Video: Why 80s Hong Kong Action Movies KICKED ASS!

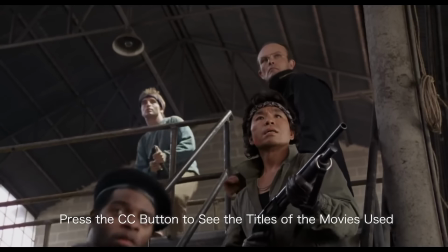[0:00]
Who doesn't love 80s action cinema? I mean, just look at the heroes that graced the silver screen at the time.
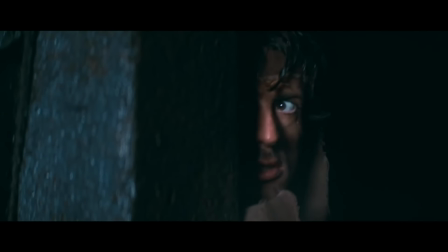[0:07]
You had John Matrix, John Rambo, John McClane, and...
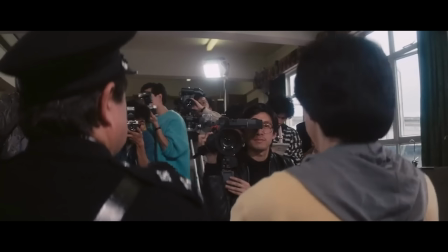[0:12]
Chan Ka Khoi?
Hi!
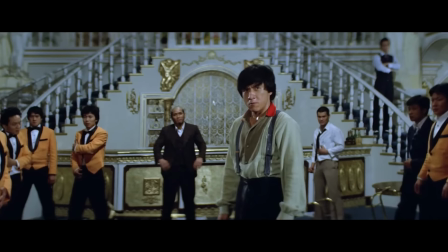[0:17]
I've seen so many videos on YouTube where people discuss 80s action cinema but never seem to bring even the most popular Hong Kong films into the conversation.
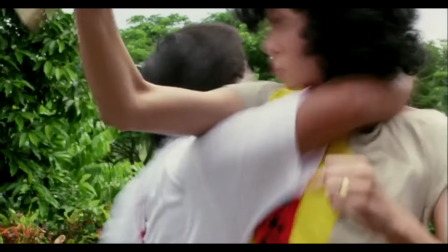[0:26]
That's something I've always found mind-boggling because if you've seen these movies, you know how hard-hitting, fast-paced, and exhilarating the action was.
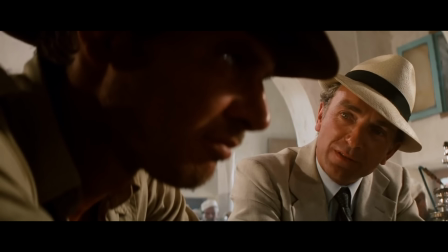[0:33]
And sure, they don't always have the rich dialogue of Raiders of the Lost Ark or the intricate character dynamics of Lethal Weapon,
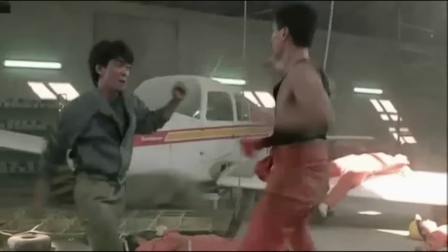[0:39]
but when it comes to pure action filmmaking, the stuff where the actors gotta shut up and do stuff for the audience to marvel at,
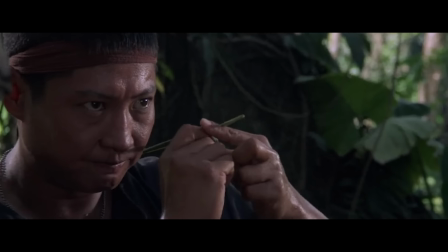[0:46]
Hong Kong was unparalleled. So what exactly made 80s Hong Kong action cinema so damn good?
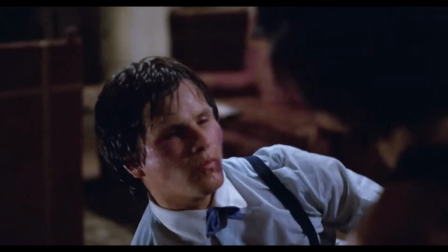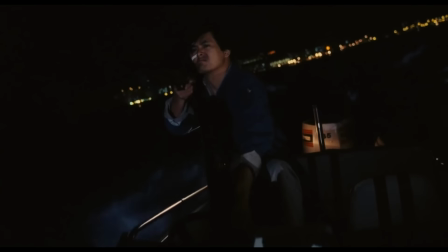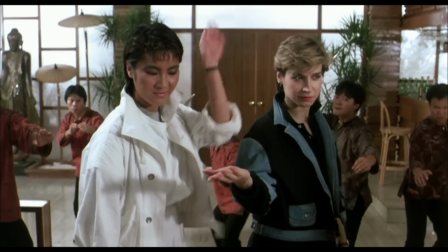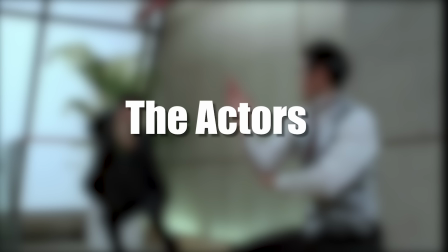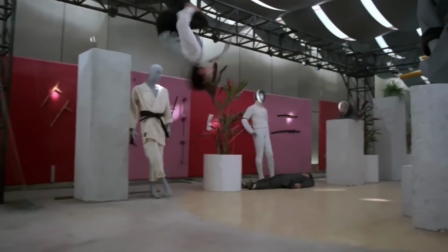[1:15]
It's important to note that most of these actors were skilled not only in the martial arts, but also in acrobatics, since guys like Jackie Chan,
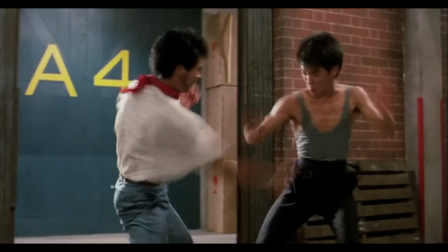[1:22]
Samuel Hung, Yun Buu, and many other notable Hong Kong stars were actually trained as Peking opera performers in their youths.
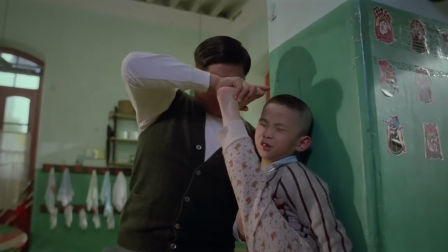[1:29]
As many of you would have guessed, the training required to get to their level of physical skill was absolutely grueling and back-breaking.
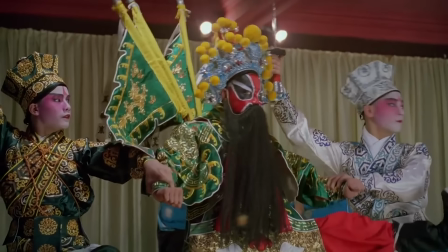[1:36]
And of course, the Peking opera scene was dying in the 60s and 70s.
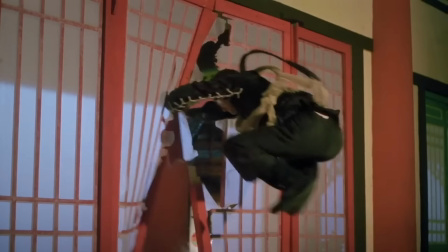[1:40]
So these trained opera performers were forced to try their hands at stunt work for the early Shaw Brothers and Golden Harvest Pictures.
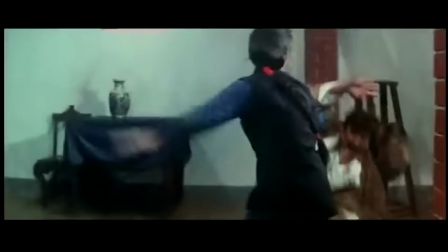[1:47]
Soon enough, they would climb up the ranks from stuntmen to actors to action choreographers and,
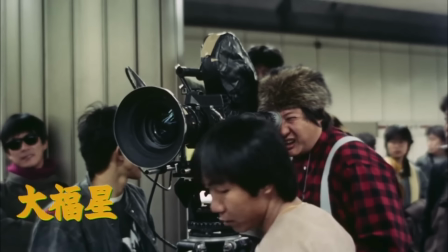[1:52]
by the time the 80s rolled along, these guys were pulling the strings of the Hong Kong action movie industry in front of and behind the camera.
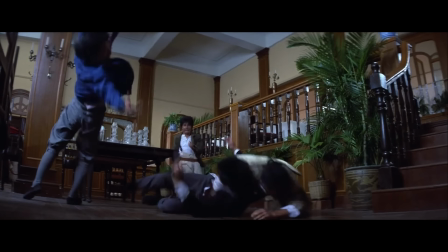[1:59]
And for good reason. Their knowledge in martial arts and acrobatics allowed for a new type of exciting and cinematic action for the Hong Kong audience to adore post-Bruce Lee.
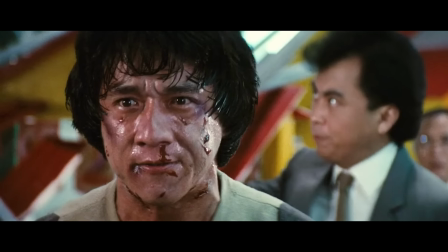[2:09]
Now, let's examine what exact acting techniques these people use in their action scenes.
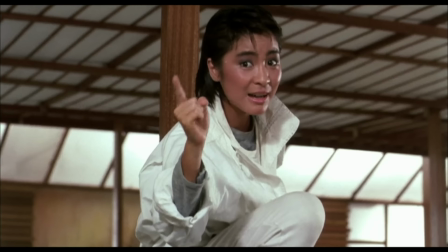[2:14]
One is exaggerated movement, where the director would often have the actress perform relatively simple movements in this grand staccato-like burst of action.
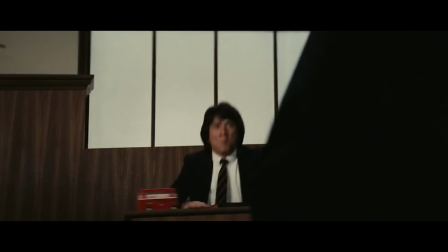[2:24]
This was an obvious byproduct of 70s Hong Kong action, again taking influence from the art of Peking Opera.
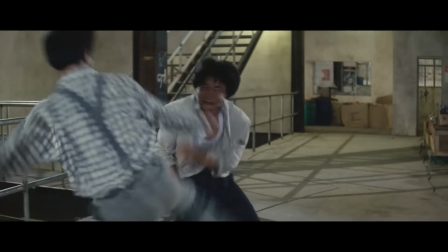[2:31]
Another important thing for the actress to keep in mind is to actually sell the hits.
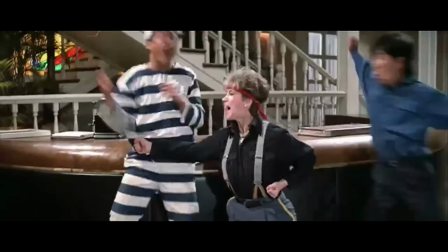[2:39]
these filmmakers really want the audience to feel the blow and all of that impact can be stripped away if we don't even believe that these fighters are getting hurt in their physical altercations
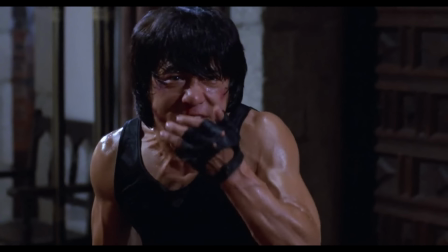[2:48]
they actually take the time to grimace when they get punched in the face or roll over in agony after taking
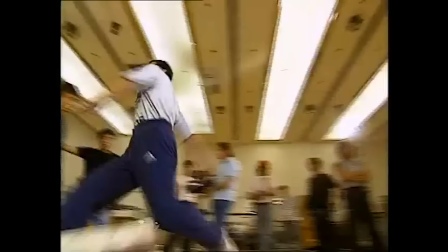[2:53]
a nasty hit or fall it's actually really hard to make falling look good and the hong kong actors
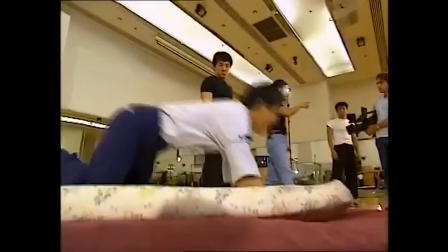[2:58]
and stunt guys definitely mastered the art of falling i mean just look at how 80s stunt guys in america fell
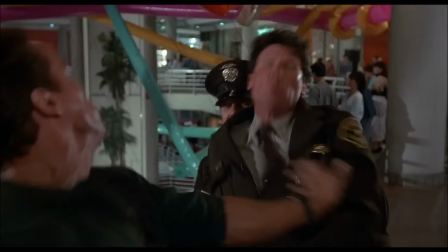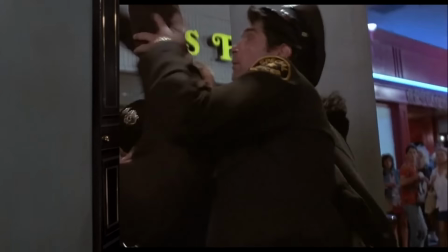[3:10]
and then look at how 80 stun guys in hong kong fell
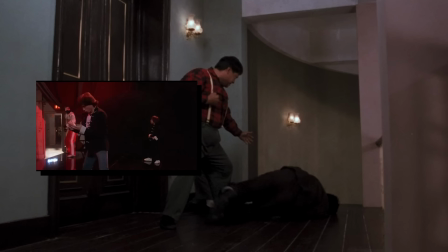[3:16]
sure one is more realistic but the other is definitely more cinematic
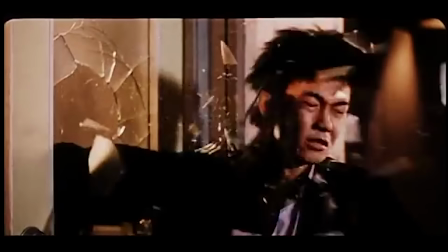[3:22]
now it's one thing to sell the hits but it's another thing to actually want the audience to feel the blow and this is where hong kong had the actors utilize movie magic for their pursuits
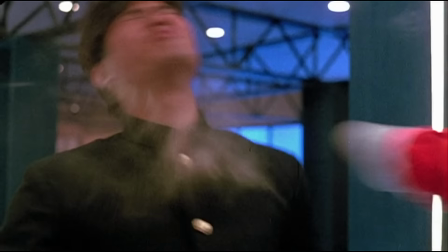[3:31]
one technique that's ubiquitous among hong kong action movies is the use of power powder that really adds that extra visual layer of impact the audience enjoyed.
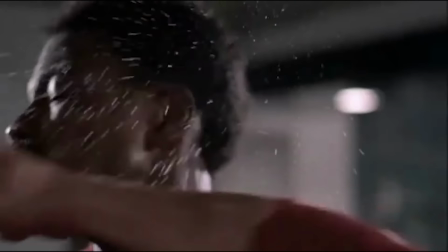[3:40]
One could do similar techniques with sweat, rice,
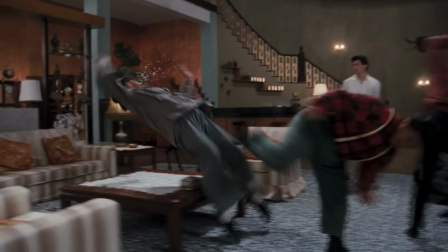[3:46]
and of course, blood.
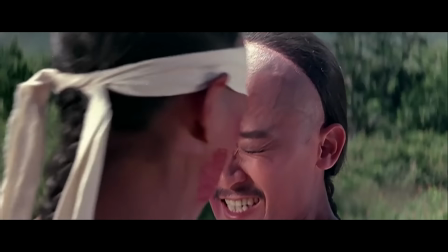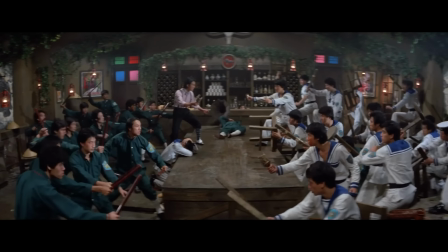[3:57]
And finally, it's imperative to note that the Hong Kong way of shooting action really stressed clarity.